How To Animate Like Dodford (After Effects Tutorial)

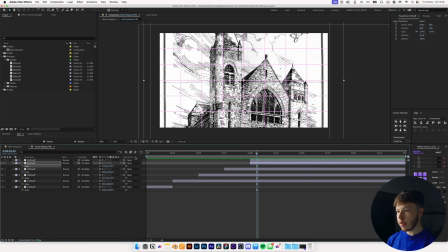247s
So we want to keep a roughly the same scale. Scale that up, and last but not least, this last one.
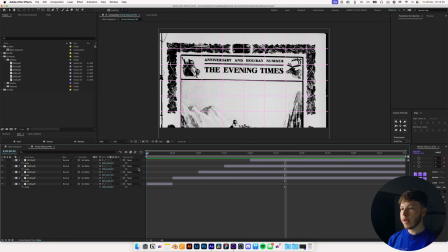254s
Again, this one might be a little bit too big also, so we can delete that. And now if we play this back, we have this, and then just kind of focuses in.
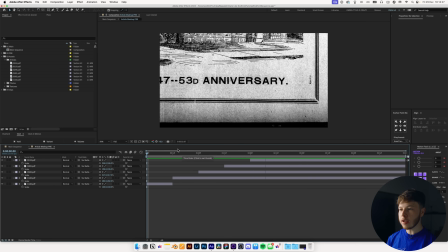261s
But it's still a little bit confusing because we don't quite know what it is we're looking at. And that's where the highlighter effect comes in.
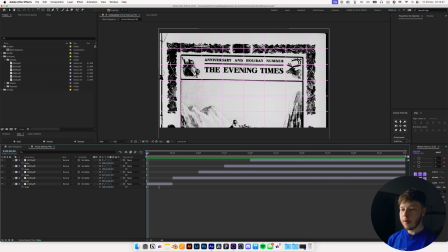268s
Let's start with this first bit of article, because I actually want to scale it up just a little bit.
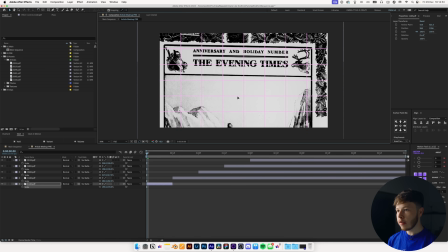272s
And we're just going to add the tiniest bit of movement to it, just to help give it just a little bit more of
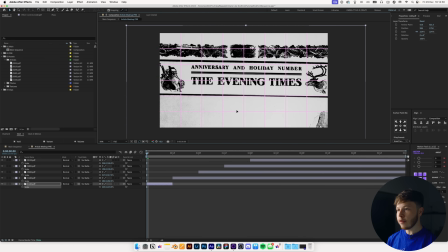280s
feeling, if you could call it that.
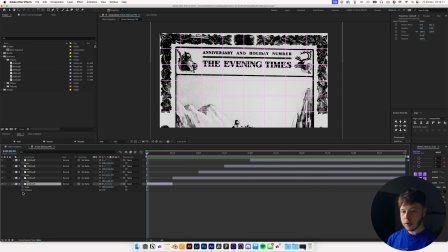281s
And then we'll just give it a slight rotation animation, and we will keyframe the rotation and also the position,
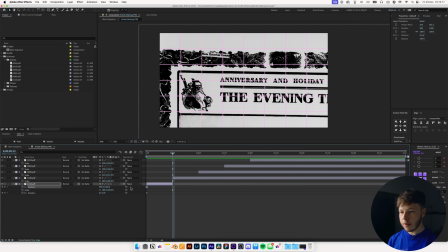289s
and then we will move it forward just a little bit, and then maybe give it like a 1 or 2,
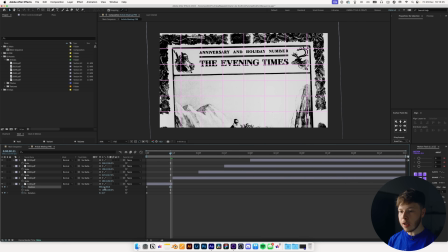293s
-2 works pretty good, and then just move it up and a little bit to the right, just like that. And then we'll take these keyframes and just drag them off a little bit so that the movement keeps flowing a little bit off as well, so we don't get like a stop right there. And those will take one to the left, and then if we play that back, we just get a little tiny bit of movement.
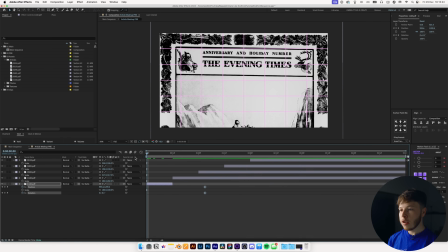312s
Might even drag these out a little bit more just so we get some real subtle.
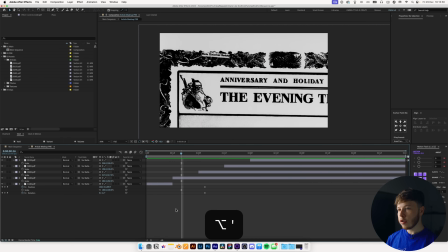317s
We will hide our little grid and then hit G to bring up your pen tool,
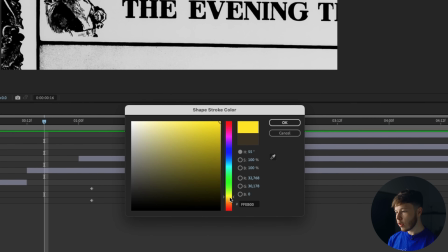322s
and then we will add a stroke, and let's just make this yellow, just a typical, nothing too crazy,
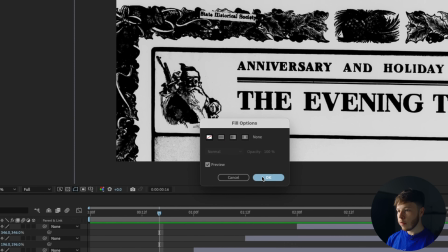327s
and then remove the fill because we won't be needing that at all. And then we can highlight this, so click and just click again to create a stroke,
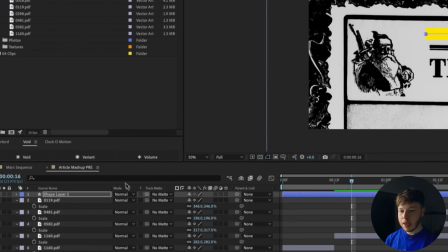335s
and then you can increase the width of that stroke and then set it to multiply to show the text underneath.
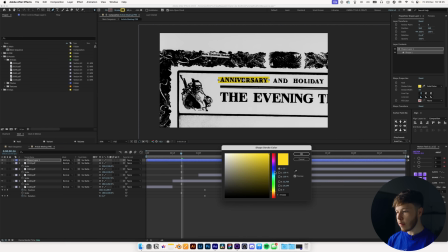342s
And you can always go in and change the color if you want something different. Maybe you want like a pink or a red color, completely up to you. This works pretty good. And then we will open this up and add a trim paths animation.
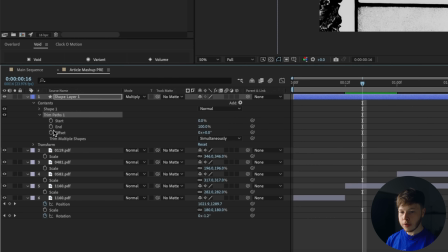354s
So add a trim paths and then go into trim paths and keyframe the end and just move it forward a little bit.
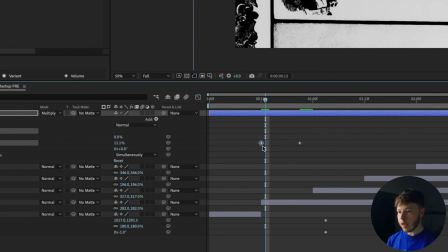360s
And then right at the beginning of the clip, set it to 0. So we have that. So as soon as that comes in, we have this little text that highlights it.
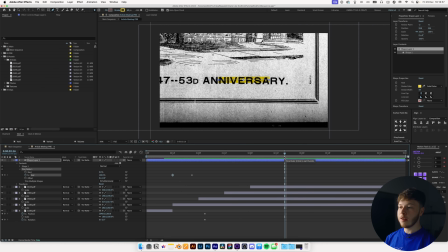368s
If the text is the same size when you have it all zoomed in, it makes it a little bit easier to follow along.
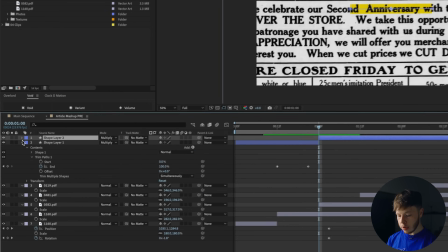372s
So right here, we will just cut it and hit U to remove the keyframes for the trim paths because we don't need that.
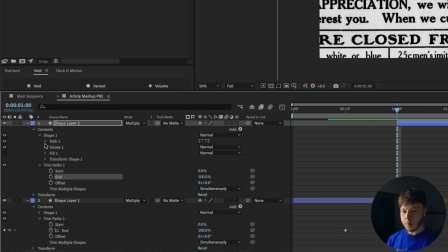379s
And then we can open this back up and go into shape and go into path, click the path, and then shift click either one of these.
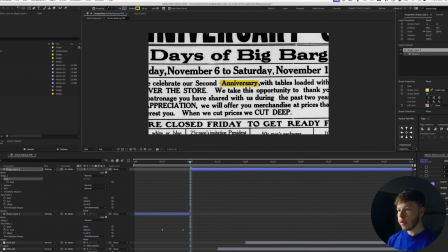385s
And then you can drag it in to move these points and then increase the width of the stroke if need be.
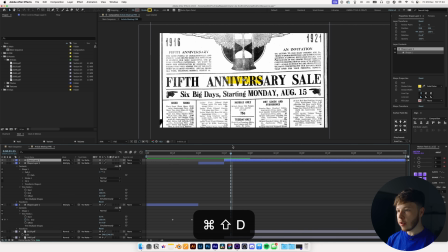392s
And we will do this for each one of these to match up where they need to be exactly, just like that.
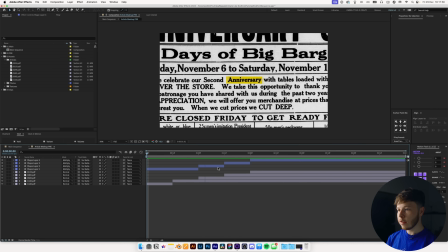397s
And if I hit U, it'll collapse everything. And now playing that back, we have this nice little animation, and the yellow really helps draw our attention to what we need.
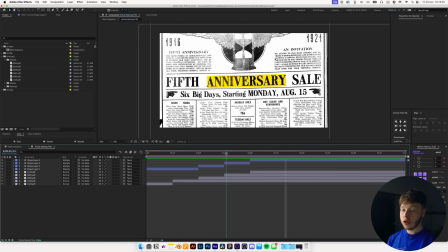405s
And then of course you see there's a little bit of color difference or contrast difference. So this one is very bright while this one isn't.
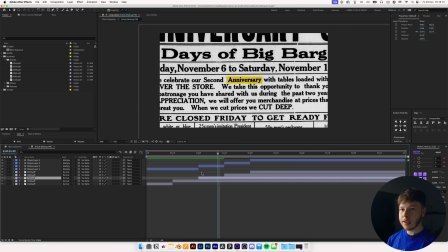410s
And we can go in and add a levels effect to each of the articles and play around with this.
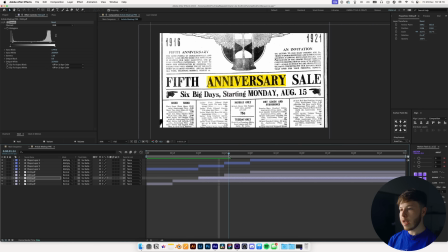415s
So drag up the contrast, drag that in a little bit to kind of match the contrast and brightness of all the different scenes.
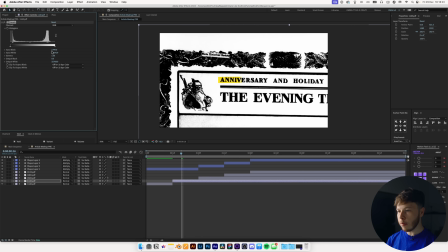422s
Paste that in there. Drag this up just a little bit more and paste that on there.
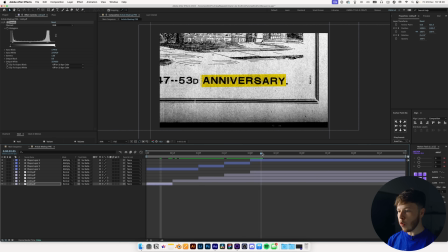428s
So now we have something that just looks a little bit more similar in terms of like that style.
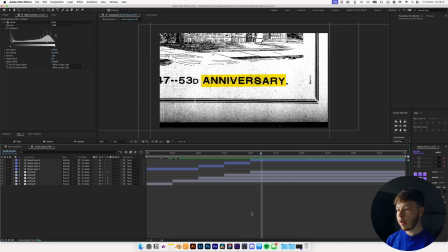433s
But that is pretty much it for the animation itself, and you can always adjust the timing between. You don't have to do half a second because that might even be a little bit long. You can speed it up a little bit. 6 frames works wonderfully as well. We'll be adding more to it later, but it kind of goes in hand with the photo sequence as well.
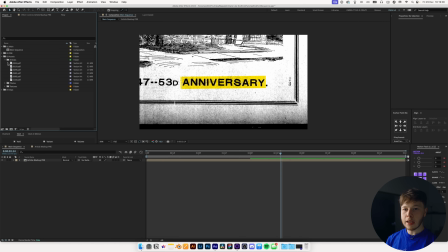449s
Now we can add our photos. So if you go back into this, I have my photos already in here.
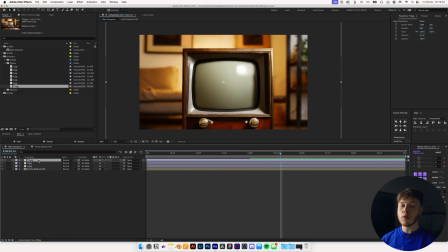453s
And then of course, very typical Dodford style to have a little TV in there as like an introductionary thing.
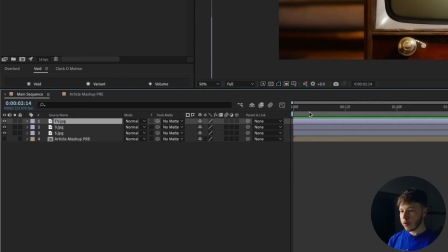461s
And we'll hide the article mashup thing. And then we will start with the TV and we'll scale that down a little bit to fit in our scene.
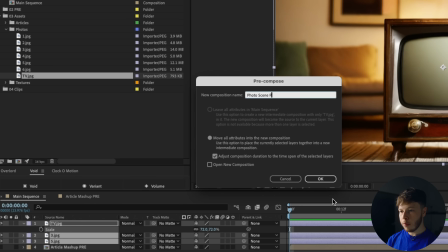468s
And we can even pre-comp all of these and name this photo scene pre and drag that into our presets or pre-comp folder.
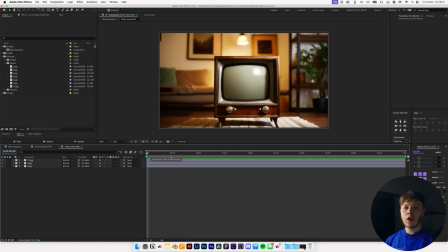477s
Open that up. So we have this TV here and we want to start with a very simple position scale animation. Let's scale it down a little bit and then add a position and scale keyframe to this and just let's do half a second,
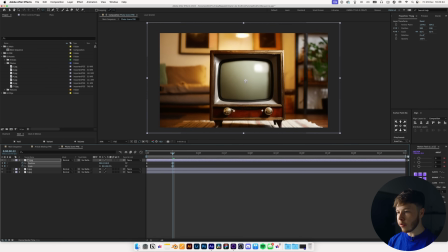489s
just the slightest bit of zoom and maybe down a little bit so that we still get a little bit of those legs.
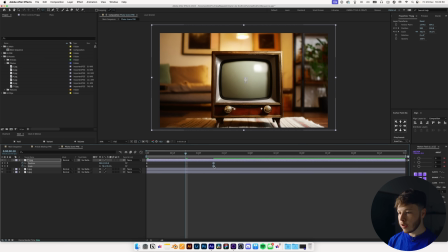495s
And now we just have that very subtle zoom in. Space these out a little bit more so it's not too intense.
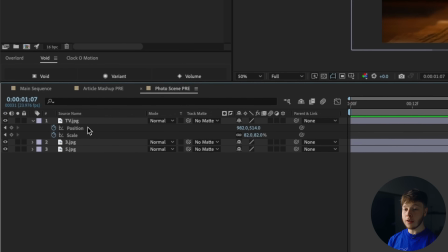501s
Let's move that back. And then we are going to double click on the TV layer and then we can add a mask to this.
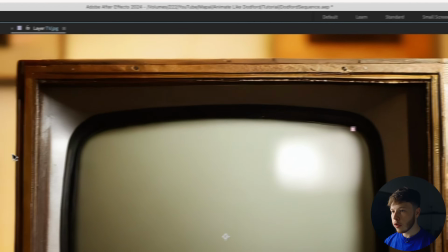507s
So if we go hit G to create a little mask, we can follow along this path and just roughly clicking and dragging,
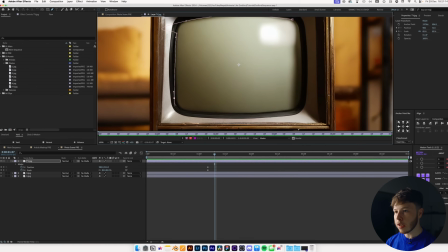515s
creating something that kind of works just a little bit like that. We can always clean that up and let's adjust these curves just a little bit as such.
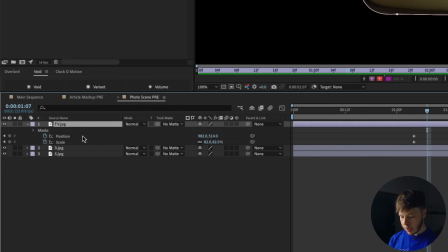525s
Boom. And then if we click on the layer and hit M, we can then invert the mask.
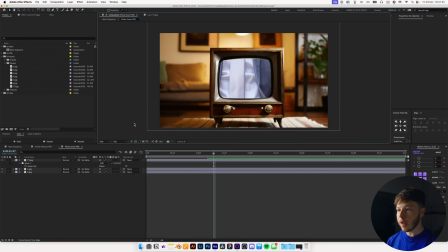530s
So now we have nothing but the TV. If you go back into this, you can see we now revealed the other image. You can duplicate that and then hit M and then unselect the invert or like uninvert it. And then you can drag that below the TV itself. And then if you hold shift while hitting plus or minus, you can cycle through the blend modes.
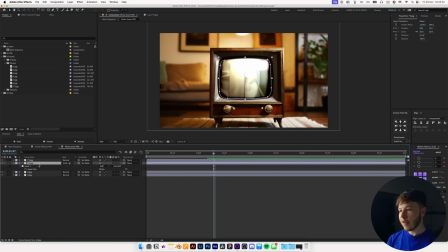547s
And that way you can still get some of the lighting effects from the TV. Like this, for example, linear light. Just looks pretty cool having some of that in there. You know, it's a nice little detail to add. Then we can cut right about, let's do 12 frames.
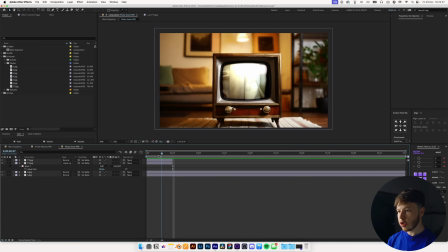559s
We will cut that off and go into our actual scene, which is that right there. I want to do a little cut between these.
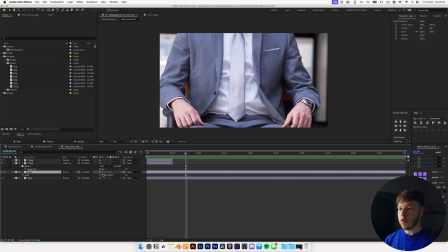565s
So we have a detailed shot and then we have a more wider shot as well, just to give it a little bit of context.
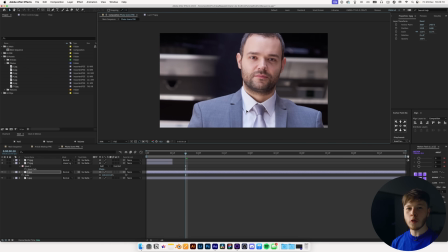571s
So maybe have this one right there, put them off to the side a little bit just to create a little bit more of that interesting vibe.
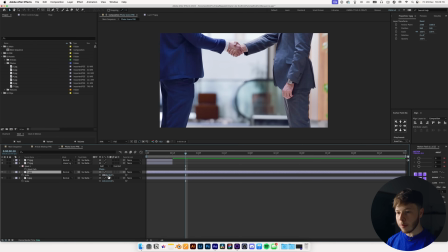578s
Drag that below because I want this other one to come in first. Scale that down to fit pretty well.
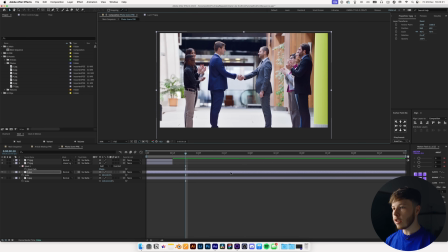583s
Maybe move it just like that. So we have these two coming in. Bada bing, bada boom.
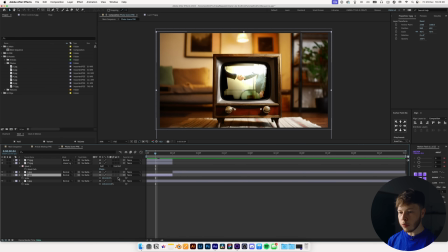588s
Right here, trim that so we only have this little bit. And we will scale that down to fit inside the TV. And again, play around with the TV overlay screen. You can even decrease the opacity a little bit to make it look a little bit nicer.
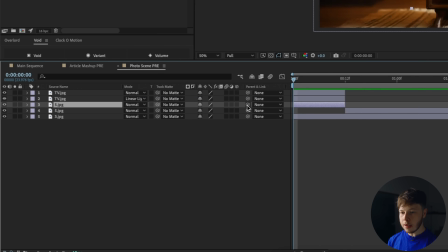601s
And you can take this little cutout, let's drag it right there. And then if you take the parenting and link it to the TV layer, now it scales with it.
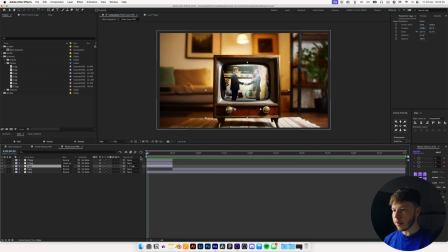609s
So just, you know, make sure that it actually looks like we're zooming in on something and not just scaling one layer and another layer.
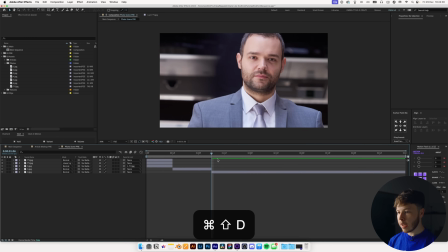616s
I want to add a little bit of a match cut between this one and our second scene, so it kind of zooms in a little bit, and it's going to be pretty simple to do.
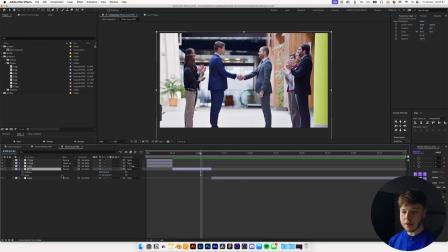623s
We can just hit S to bring up the scale and Shift P to bring up the position, keyframe both of those, go forward a little bit,
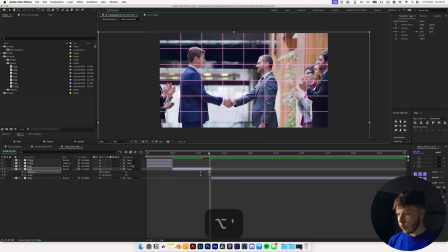630s
and then scale it up and then move it so that we still have him in kind of roughly the same spot as this one ends.
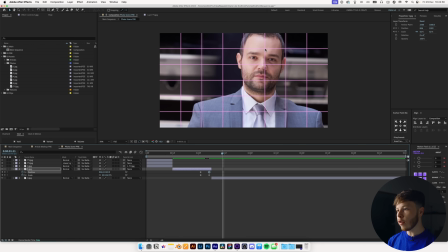637s
So as you can see, we have the grid line right here, which is where his face is,
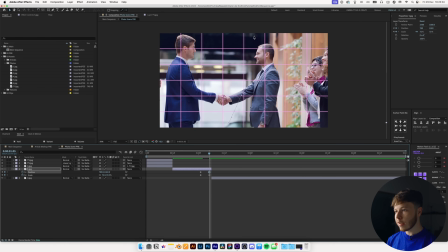640s
and then we just want to make sure that we scale it up a little bit and keep that guy in that same frame so that it zooms into him and into the other person that is
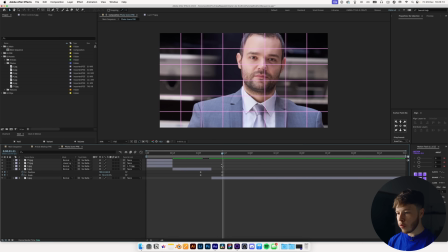649s
in our next scene. And then we can just space out these keyframes a little bit, go forward, hit S and Shift P again on this bottom one, keyframe both of that, and then we can just scale it out a little bit and move him up,
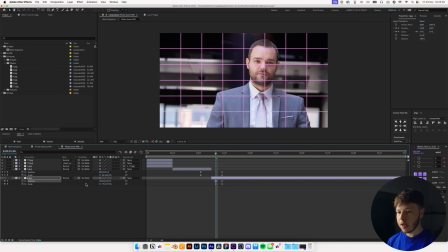661s
scale it down a little bit more even, move it up like that, kind of keep him in that same position and line up the keyframes with each other.
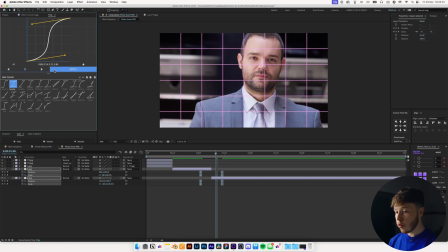669s
And then you can use sexy speed like I will in this case, which is just a very simple curve, just dragging them in and creating some center speed, slow in, pick up speed and slow out. And now if we play that back, we get just a tiny bit of a match cut, and that might even be a little bit too much too far, so we can space them out a little bit more,
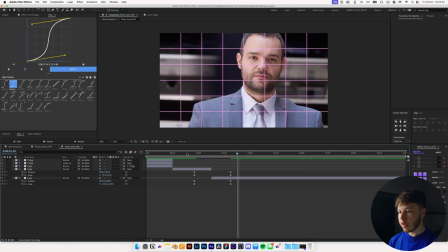687s
center up the keyframes between these two layers so we just have something that looks kind of like,
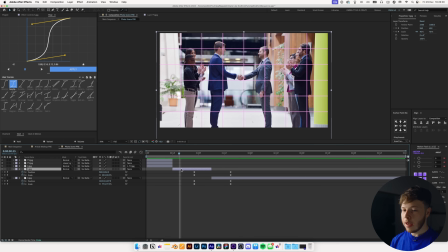690s
and we might even add just a tiny bit of scale animation to this just so it slowly looks like it's zooming in. And it's super simple to do so. You just want to add a transform effect to this, and then in the transform effect you can keyframe the scale,
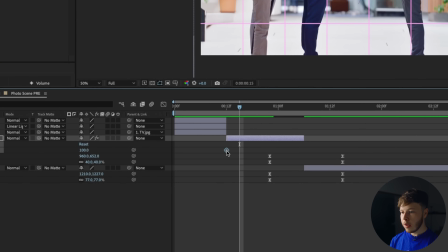703s
hit U to show that keyframe, and then maybe just zoom in a little bit,
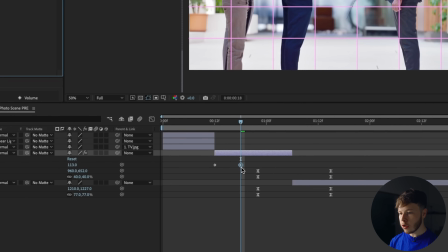707s
just scale it up ever so slightly just like that, and just drag that outside the layer and that one before it,
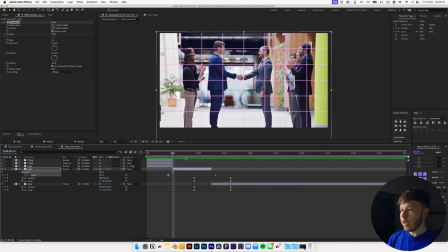713s
and just keep it linear just so we get a little bit of that movement in there. And that is pretty much it for the little photo sequence,
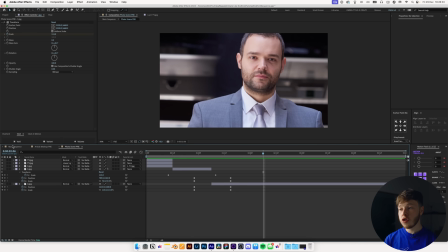720s
but we are far from done because most of the magic is done in the texturing and the little extra effects that he adds in there.
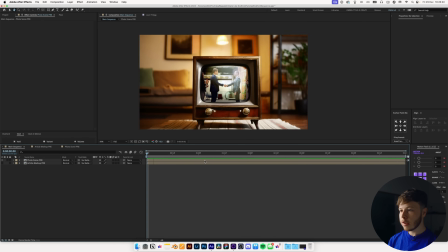727s
So if you go back into our main sequence, let's say we have this first one comes in,
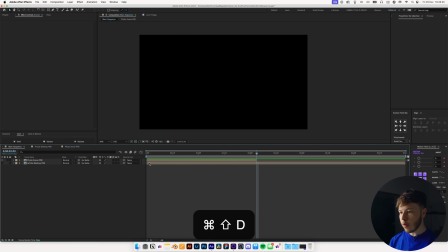733s
zooms into that, and then let's cut that into our little match cut sequence right there. And let's just increase the length of our main sequence and hit OK.